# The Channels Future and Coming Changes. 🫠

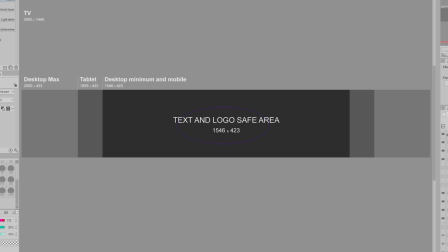Also, the only reason it needs to be this big is because I guess on TV, YouTube makes your banner very large. But my template could possibly be outdated at this point, but it still seems to work.
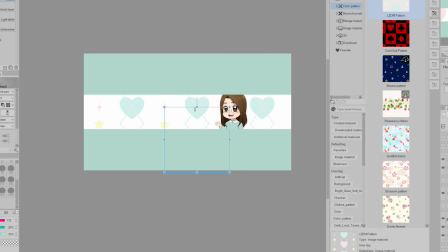I decided to keep the banner very simple. I bring in my pattern and also my new logo.
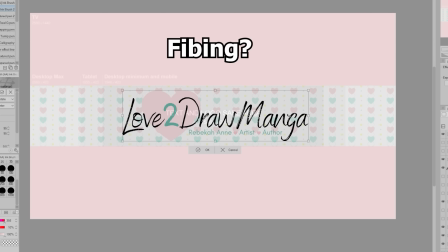However, I wasn't vibing with the pattern for the banner,
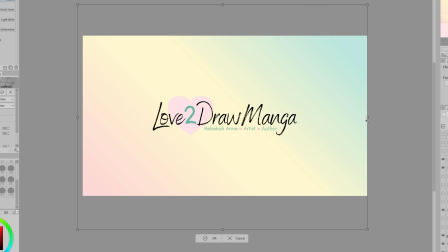so I instead brought in that gradient I made earlier using my channel's colors, and I felt like this was cute, so I kept it.
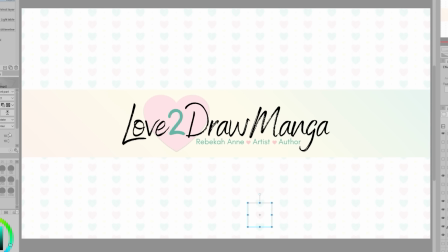I instead used the pattern for the remaining area that probably like no one is going to see. Let me know, do you watch YouTube on the TV and do you ever go on channels on the TV?
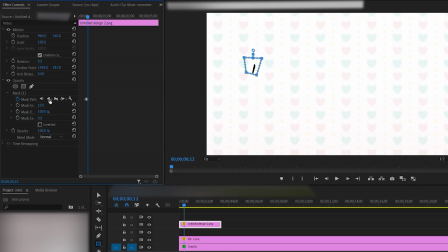I'm curious. Also, I made a new intro. I wanted the text to kind of appear in a way almost like it was being drawn out. To do this, I'm using a mask in Premiere Pro, and I go frame by frame and make the mask show more of the logo as it moves along. I split the logo into two parts, so you'll see the black font first,
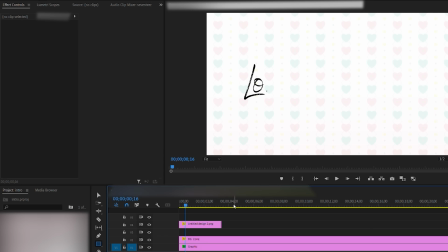and then once it's all written out, the two of the heart and the other text will fade in. A part of me always wants to make a fancy animated logo with like music and stuff, but when I did have longer intros in the past, my analytics often showed that many people were skipping it,
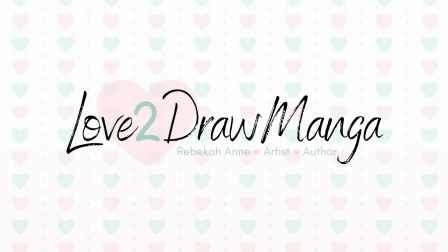so I just don't bother with longer intros anymore. Next is making the stream assets.
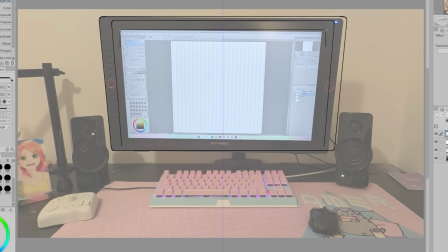First is the starting soon screen and the be right back screen. I'm going to have this loosely based on my computer setup.
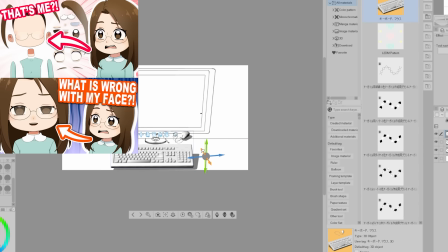Last year, I made a mini series on me making my own VTuber model.
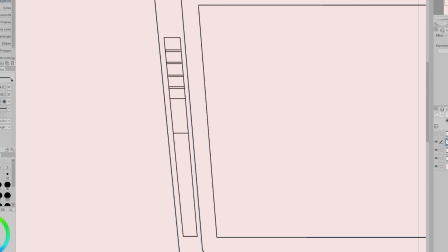I also expressed I wanted to try live streaming in the near future, and I do still want to try live streaming.
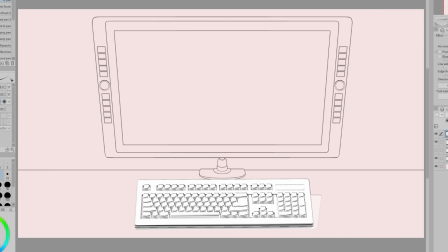It's just whenever I would think about possibly doing so, I would remember that I wanted to have stream overlay screens, and I would never get around to making them.
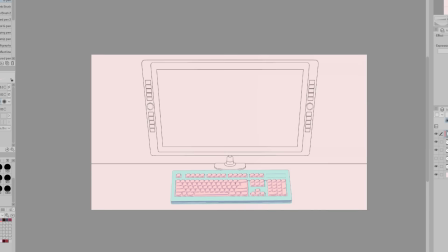Now I am making them. I used 3D models for the keyboard and speakers since I did not feel like drawing those.
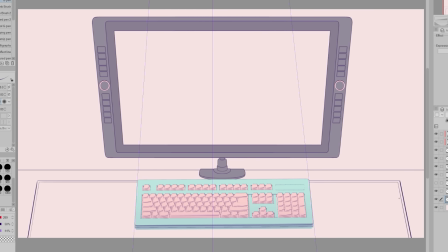Also, to help the scene feel more cute, I made the desk and tablet be a muted purple instead of black.
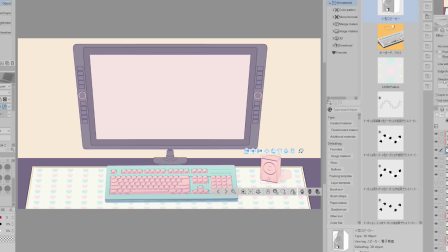I felt like the black would be a bit too harsh, so by leaning it more towards a purple, I felt like this would help achieve a softer look.
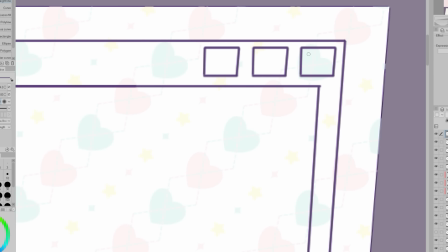For inside the screen, I added a teal and pink window, and inside of it, I'll put different text for the different screens.
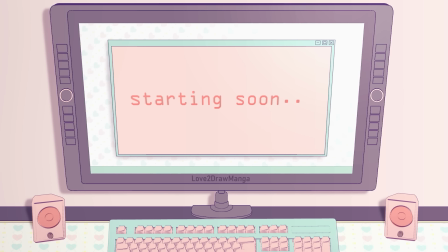And this is what they ended up looking like. I added little dots, kind of like a loading animation, to help indicate that the screen is not like frozen or something.
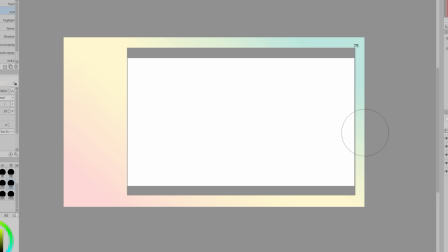Now we are onto the overlay screen, and this one was a lot of fun to make.
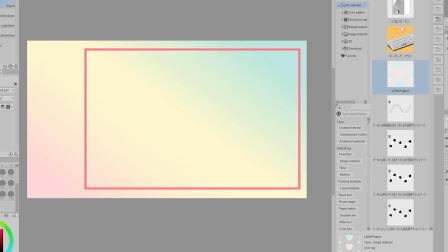For my overlay, I need an area to show the art, space for my model,
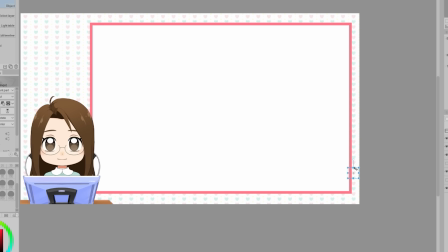social media, and space to display details like what I'm drawing and what program I'm using.
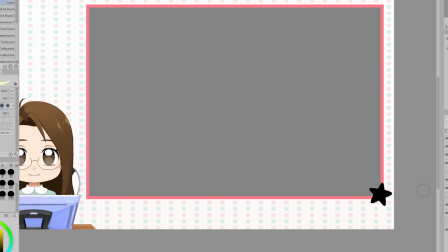I thought about having there be an area to show the chat, but after a lot of thought, I feel like I'd prefer to not have the chat be in the screen.
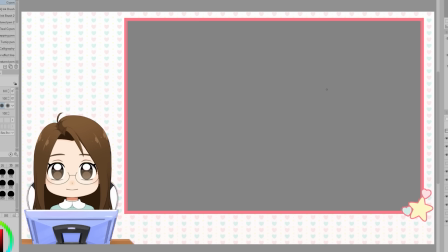I'll instead make sure to read out the chat and any questions while I'm on stream.
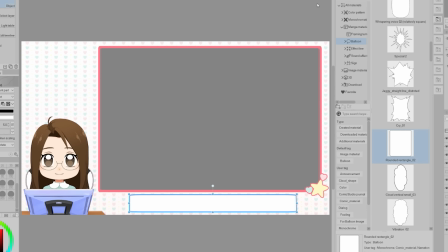I'm always paranoid that maybe someone will say something inappropriate in the chat, and then that will forever be in the live stream footage.
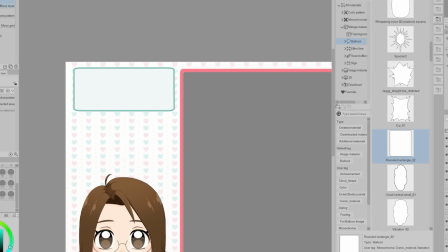So I just prefer not having the chat be in the stream.
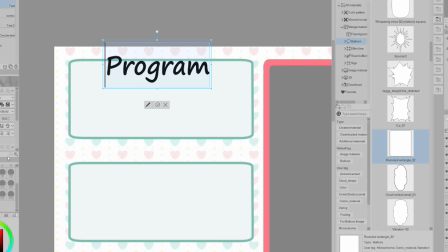Also, question to people that stream, how do you go about finding people to be mods for your streams?
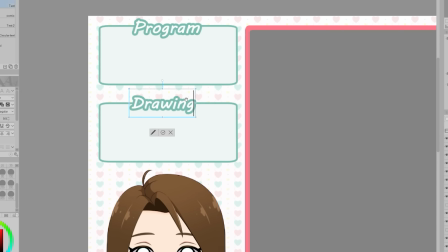And how do you make people be mods for your streams? I'm most likely going to stream on YouTube.
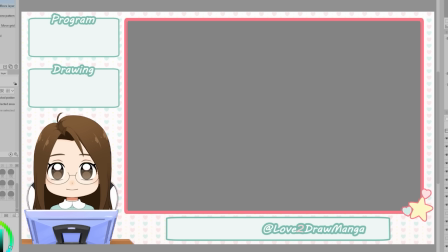And yeah, I'm not sure how the whole mod thing works. So if you do, please let me know.
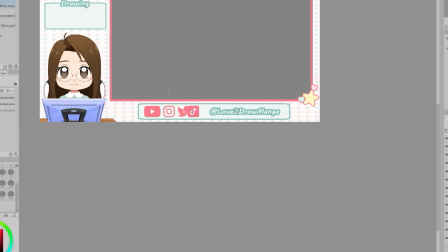Also, yes, I did edit all the social media icons so that they match the color scheme.
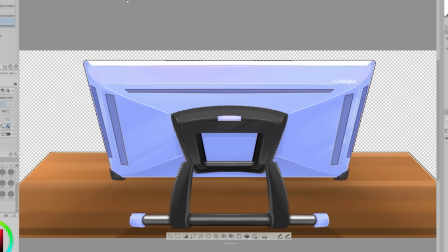I actually feel like it looks really cute. Oh, and I edited this asset from VTube Studio.
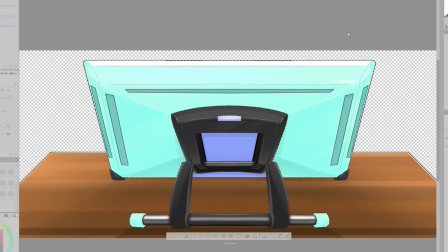There is this tablet that's available in blue and yellow, but I wanted it in pink,
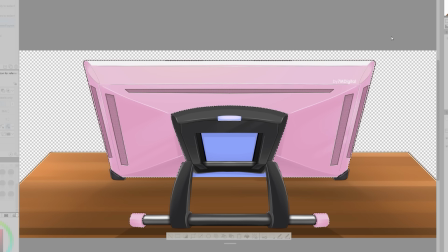so I just selected the areas and used a correction layer to change the color. I saved the file in the same folder as the other VTube Studio assets so that I'm able to load this in with my model.
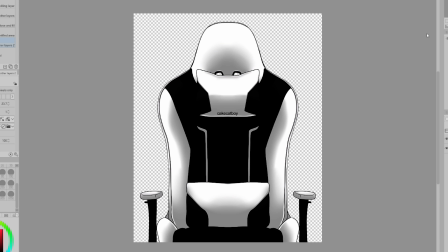I did the same thing with the chair, except I used a teal gradient map. So now the assets match my color scheme.
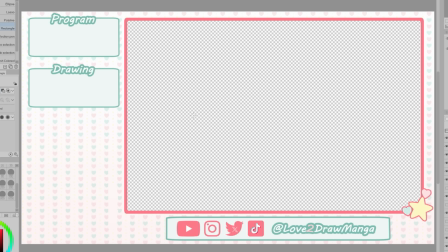So here is my stream overlay screen. I kind of went into it feeling kind of confused as to what I was going to do, but I'm actually really happy with it. Lastly, I'll be drawing my new profile icon.